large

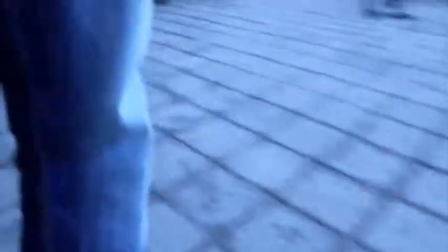Our media project has many examples of different media conventions. One of the ways that it challenges traditional media is by using lots of different techniques effectively.
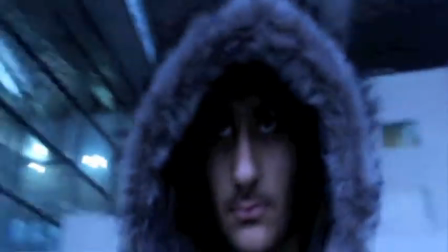One famous movie that comes to mind is Panic Room. During this opening sequence is a dolly shot that snakes through the house.
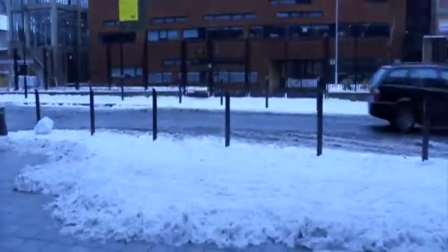Our opening shot has a long dolly shot through the school, however, Panic Room shows just a physical journey.
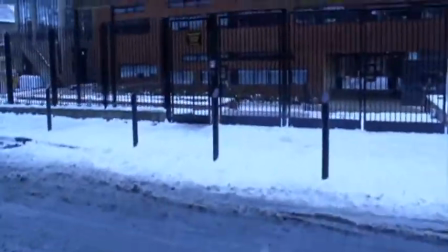During our dolly shot, different shots fade in over the top.
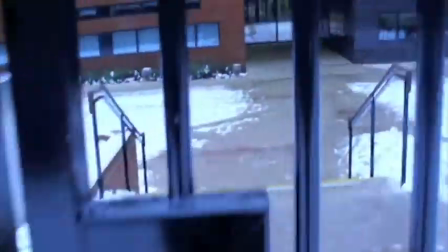This shows that the empty corridors used to how they used to look, giving the dolly shot two meanings, a physical journey through the school and also a journey through time.
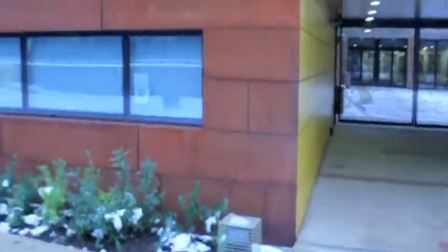This allows the audience to have a look at the backstory and makes them wonder what changed things.
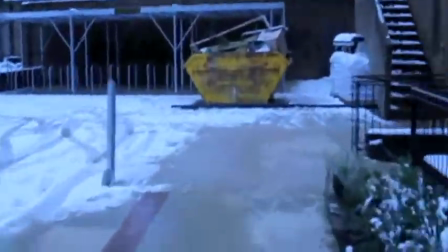In the seven title sequence, the director uses lots of random shots with no apparent meaning that are clearly linked.
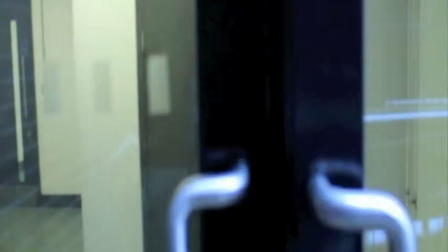In our film we have the main dolly shot cross cut with the classroom.
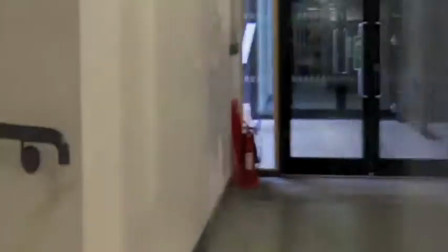It is not clear what exactly is going on, however ours is showing a transition from a clean class to a trashed one.
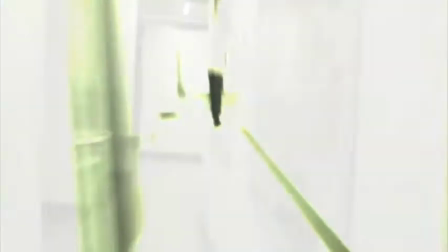In our film this represents a change in the character. In seven it is unclear what's happening until you watch the rest of the film.
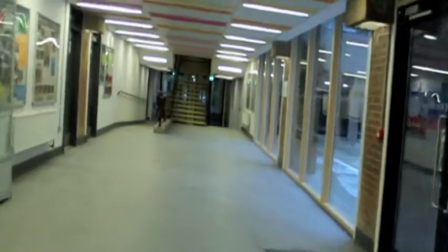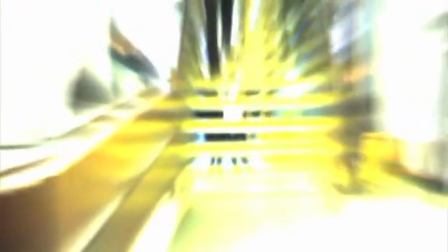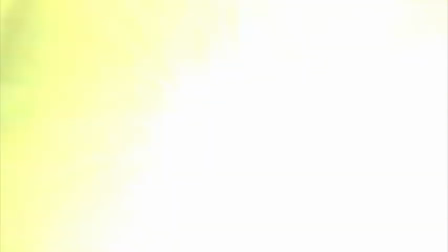Our aim was to represent teenagers and popular social groups.
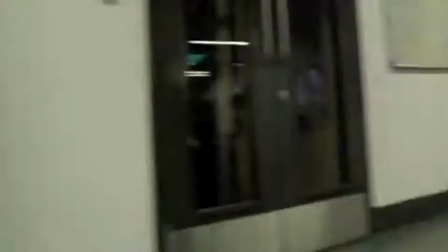When we asked teenagers what type of music they thought represented them best,
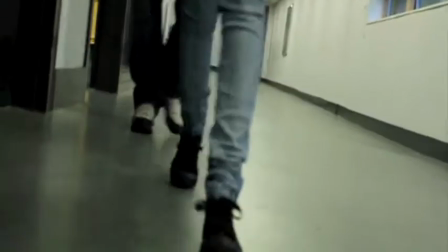they all agreed that punk rock was more of a teenage than adult type of music.
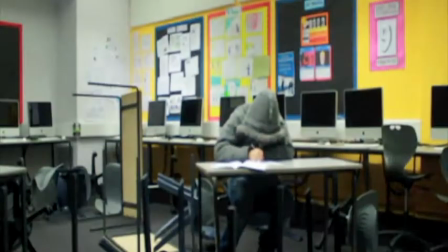So...
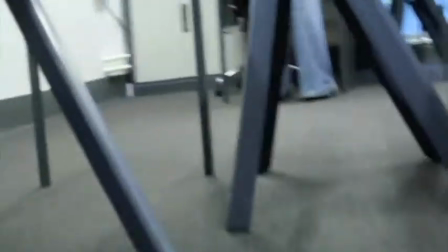We decided to have this type of music playing throughout the film. I think that we did achieve what we set out to achieve in terms of representation.
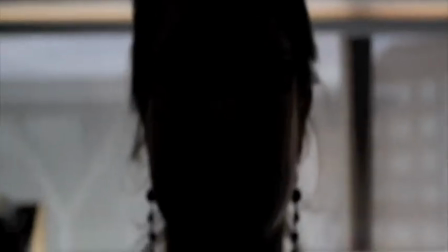The feedback from the questionnaires mostly agreed that this was a good representation of our music.
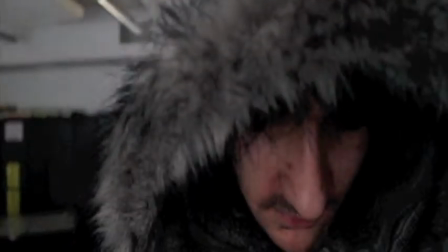However, a lot of them said that it was too loud and quite distracting.
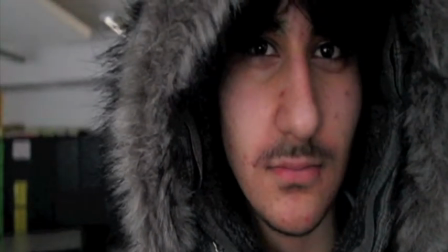I think New Light Cinema would distribute our film as they also distribute the film 7, which has the same convention as the last.
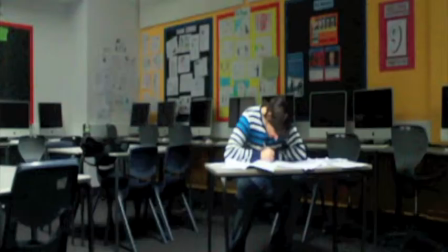Recently New Light Cinema has merged with Warner Brothers. This is good because Warner Brothers will promote our film well as they are a big time company.
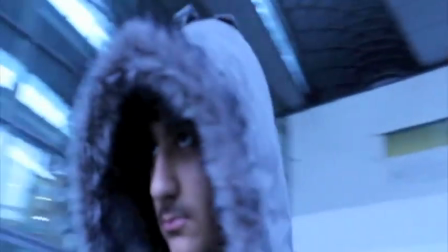Suggestions from our feedback gives us the impression that our film looks a lot more professional than we thought it'd be.
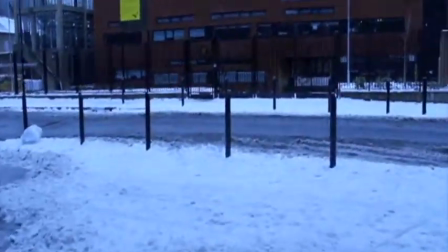This is why New Line Cinema would be the best option as it is merged with Warner Brothers.
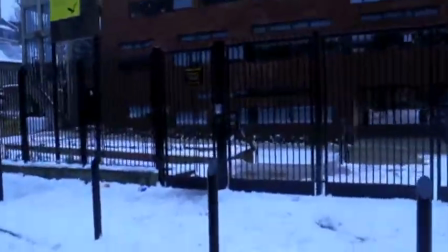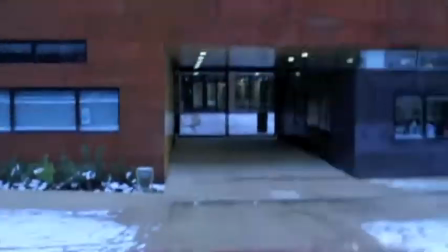Our target audience for our film would be people who enjoy thrillers and young people in general, from age 12 to 21.
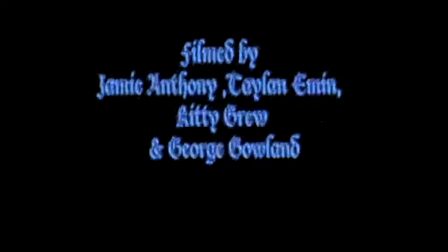Our target audience from our feedback responded positively, so we know we have achieved our targets on social groups.
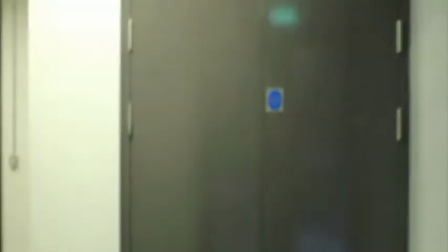Alternative audiences from our feedback also gave us good feedback. This is a good sign as it shows our film can be enjoyed by other types of audiences.
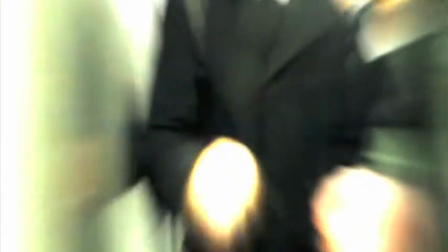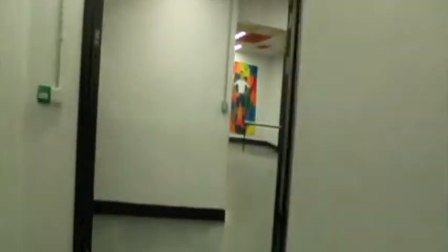We tried to attract our audience in a number of ways.
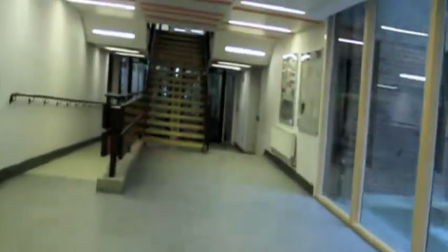The first thing we did is, seeing as our target audience was teenagers, We set our scene in a school which is very relatable,
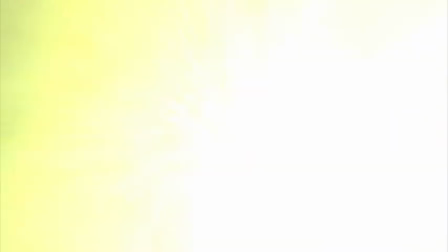something people can relate to, makes it more realistic. Again, as I said before, the music was very popular among teenagers.
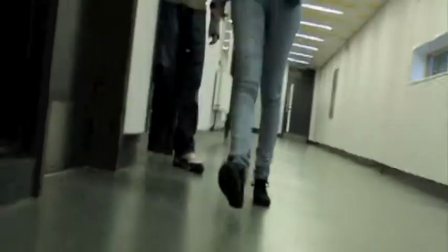Also, the main character is young, so we tried to pick things that are relatable to teenagers generally and we found that that was a
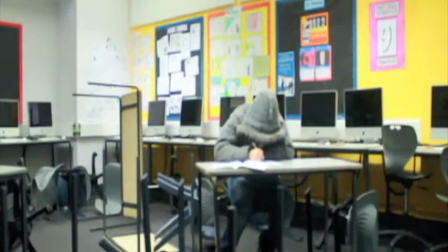good way to attract the audience because generally people are more interested in things that are similar to them.
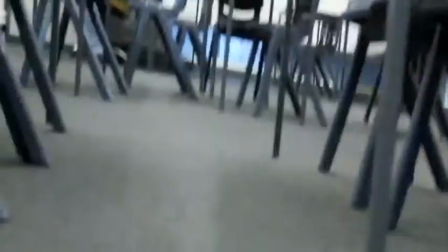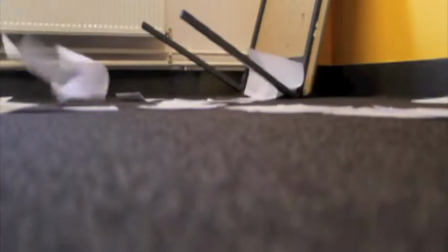During our production we used two different cameras. One was a Canon XM2, a digital tape camera and is the bigger of the two.
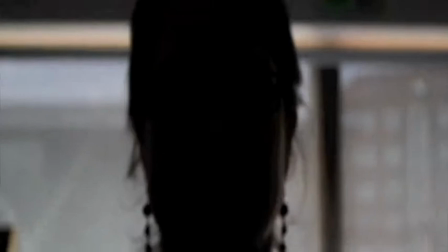The tape means it has a large recording time, however we opted to use the smaller Canon 550.
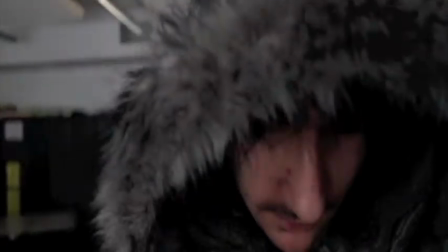It is still capable of filming in HD, which only downside is the SD card has low memory space and needs to be cleared often when filming.
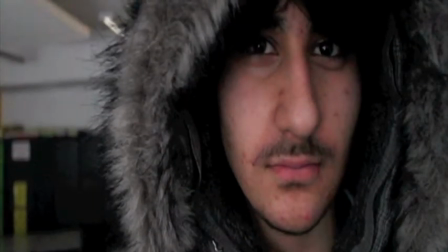This means you need to carry around a laptop with an SD card stock. This is another upside of the Canon, you can transfer the film directly to your laptop rather than using a portable hard drive like the XM2.